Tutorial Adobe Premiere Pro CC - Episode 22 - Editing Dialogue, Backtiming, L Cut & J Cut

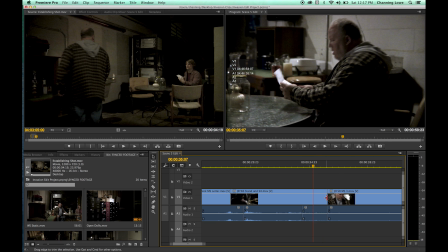[20:48]
Now if we want to just like have him sit down and cut to his face, once again I can hit N as in Nancy for my roll tool,
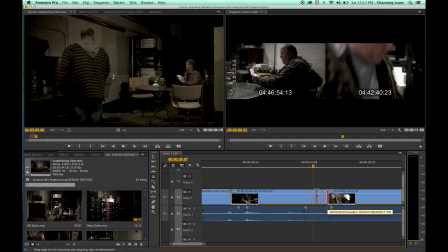[20:54]
hold down Option, grab this and drag it over and get a little bit of his face kind of sitting down there.
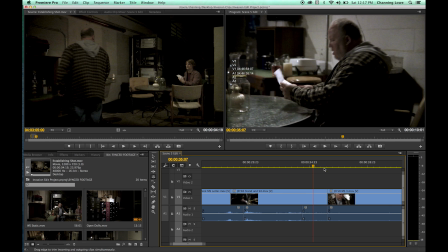[20:58]
This is a little bit mistimed. So what I'm going to do is I'm going to do a ripple edit to kind of to time this.
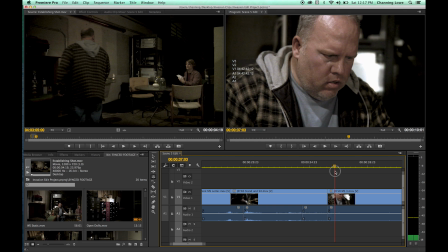[21:03]
Right there he's sat down and leans forward. Here he's starting to lean forward. So we want to kind of get that. We want to after the lean forward here. So I'm going to do a ripple edit, which is B, and drag off a little bit of time to get this to match a little bit better.
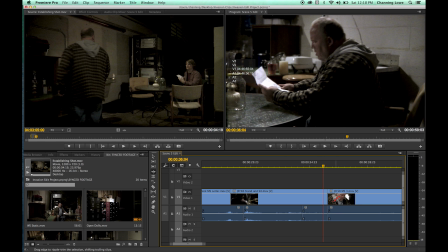[21:16]
And I pulled off a little section of time there, shortened this clip to get rid of the double lean forward.
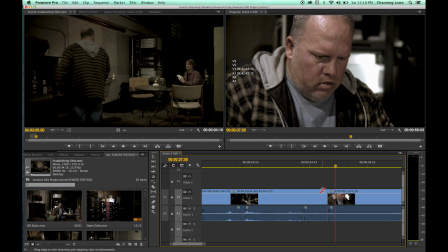[21:22]
And now I'm going to, now that this is timed out, timed up a little better here,
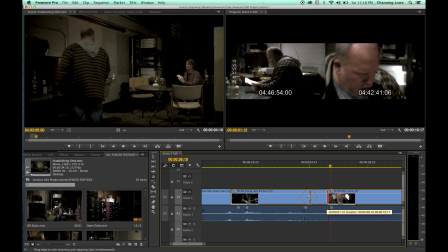[21:27]
I'm going to hold down Option, do my roll edit back, and see now you can see this is matched up better. As he sits down, now I can cut to that, do an L cut as he sits down into his shot.
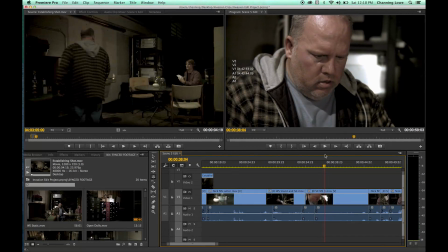[21:36]
There we go. Beautiful. Now visually this is starting to work. Let me show you a way to do reaction shots.
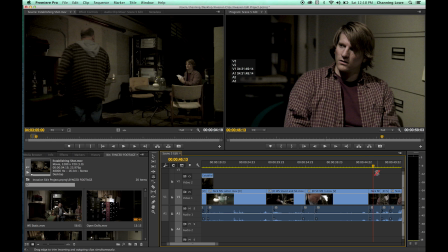[21:42]
It's really nice here. What I'm going to do is I'm going to go down to this shot here. I'm going to borrow from this shot, but earlier to do a reaction shot. He's sitting there messing with his leg. So I'm going to grab this shot here. There's a cool little trick. Hold down Option, select this clip. I'm going to actually Option and drag up. It'll duplicate it. I'm going to grab this and back time it over.
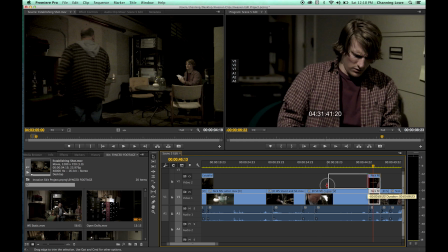[22:00]
And here is all the reaction shot that I need right here as he's kind of fixing his hurt leg here. But now I can just grab this and shorten it. And it back times it over this, and he's doing all of his stuff while JD's doing his stuff here.
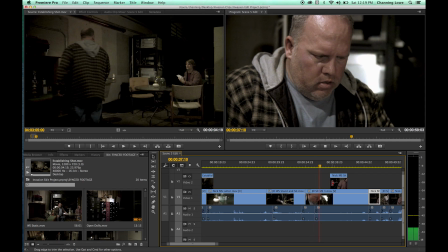[22:13]
And now we have a reaction. As it sounds, starts reading, and it's just, and actually I'm going to drag that back just a little further here. Cuts to him fixing his leg, squinting or grimacing, cuts back just in time for him to say, they're gone.
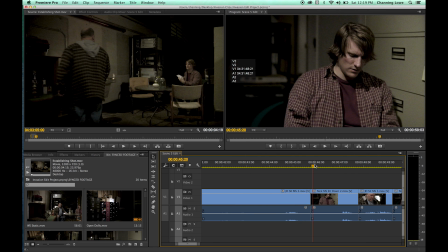[22:29]
Okay, so now the rest of this can just be L cuts, J cuts, reactions. So he says they're gone. Cuts to him, looks up. And actually, I'm going to just take a little bit off that right before he reacts. And I hit B for my ripple tool. Drag this over. There we go.
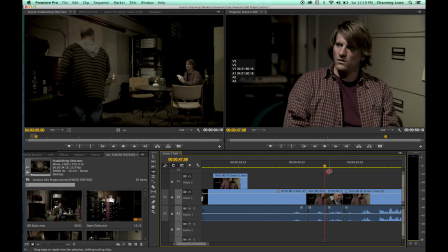[22:48]
Shorten that a little bit. And he reacts immediately. And let me show you an instance of a J cut, whether it's needed or not here. Let me show you an instance of a J cut. Show you the difference between L cut and J cut. If I grab this roll edit, hold down Option, drag it over.
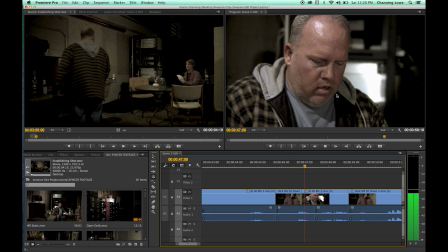[23:04]
This is an L cut. Now watch the difference here. We hear his audio when he says, Where'd they go? He says, where'd they go? The audio, his audio bleeds over into the cut.
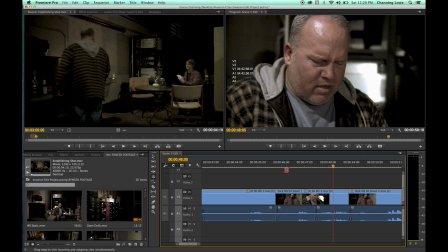[23:17] Where'd they go? Some kind of.
And it makes it actually kind of smooth here.
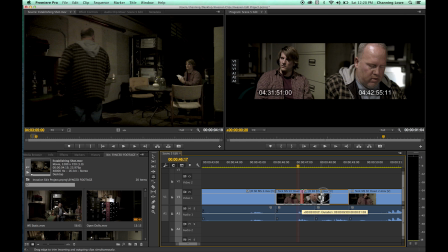[23:24]
So actually I'm going to do Option and drag it over, and we're going to do an L cut here.
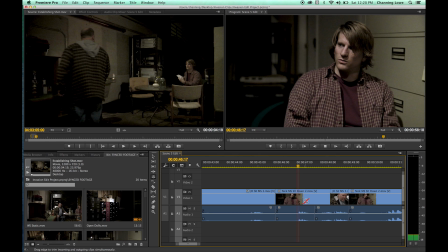[23:30]
And now watch, he says, where'd they go? And then we hear JD's audio start before it does the cut now.
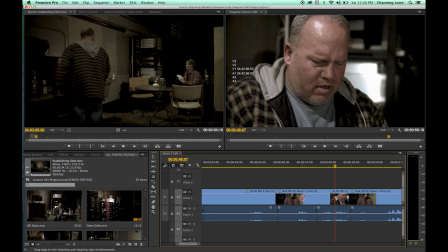[23:39]
And this is a J cut. The other way was an L cut. This is a J cut.
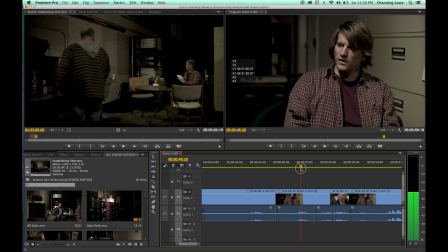[23:43]
So now watch the difference between the J cut and the L cut. Here's the L cut.
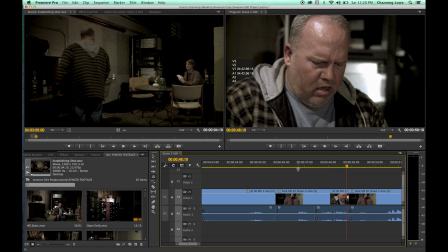[23:49] Where'd they go? Some kind of colony.
See that? And then let me undo this and go back to a J cut and show you what difference we get.
Where'd they go? Some kind of colony.
So it really depends on what you want to do artistically.
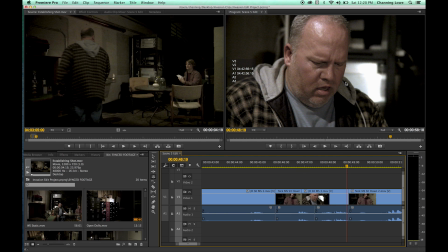[24:04]
If you want to cut to his shot for a reaction while the other guy is talking, or vice versa. With this, I kind of like a little bit of where'd they go, maybe a little bit of a J cut there.
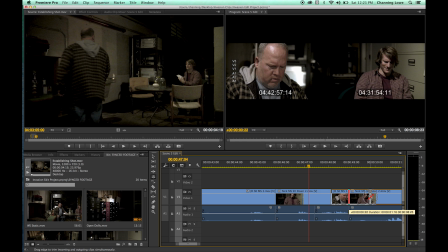[24:16]
But now I'm going to extend this here, his reaction there, and do 2 J cuts in a row.
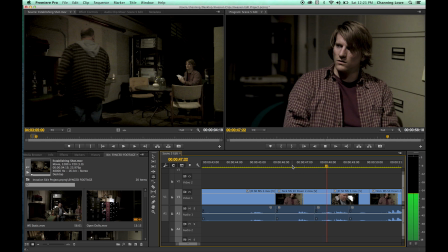[24:22]
So watch this.
Where'd they go? Some kind of colony. There's no colony.
But then we miss his reaction, so that kind of doesn't work. But it just really depends on what you're trying to do.
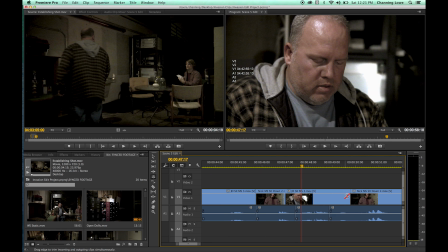[24:33]
Let's try 2 L cuts instead. So just like I said, depends on where you're going artistically. Here's with 2 L cuts. Now watch this.
Where'd they go? Some kind of colony. There's no colony.
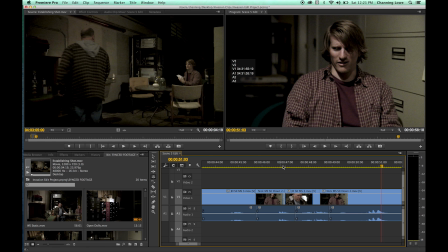[24:47]
And that's good, but I want to see his reaction a little bit earlier.
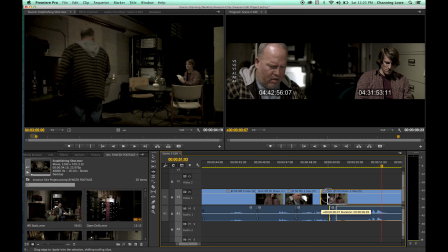[24:51]
So I'm just going to hit B, and we're going to shorten this right before, we can see that waveform right before he does his reaction.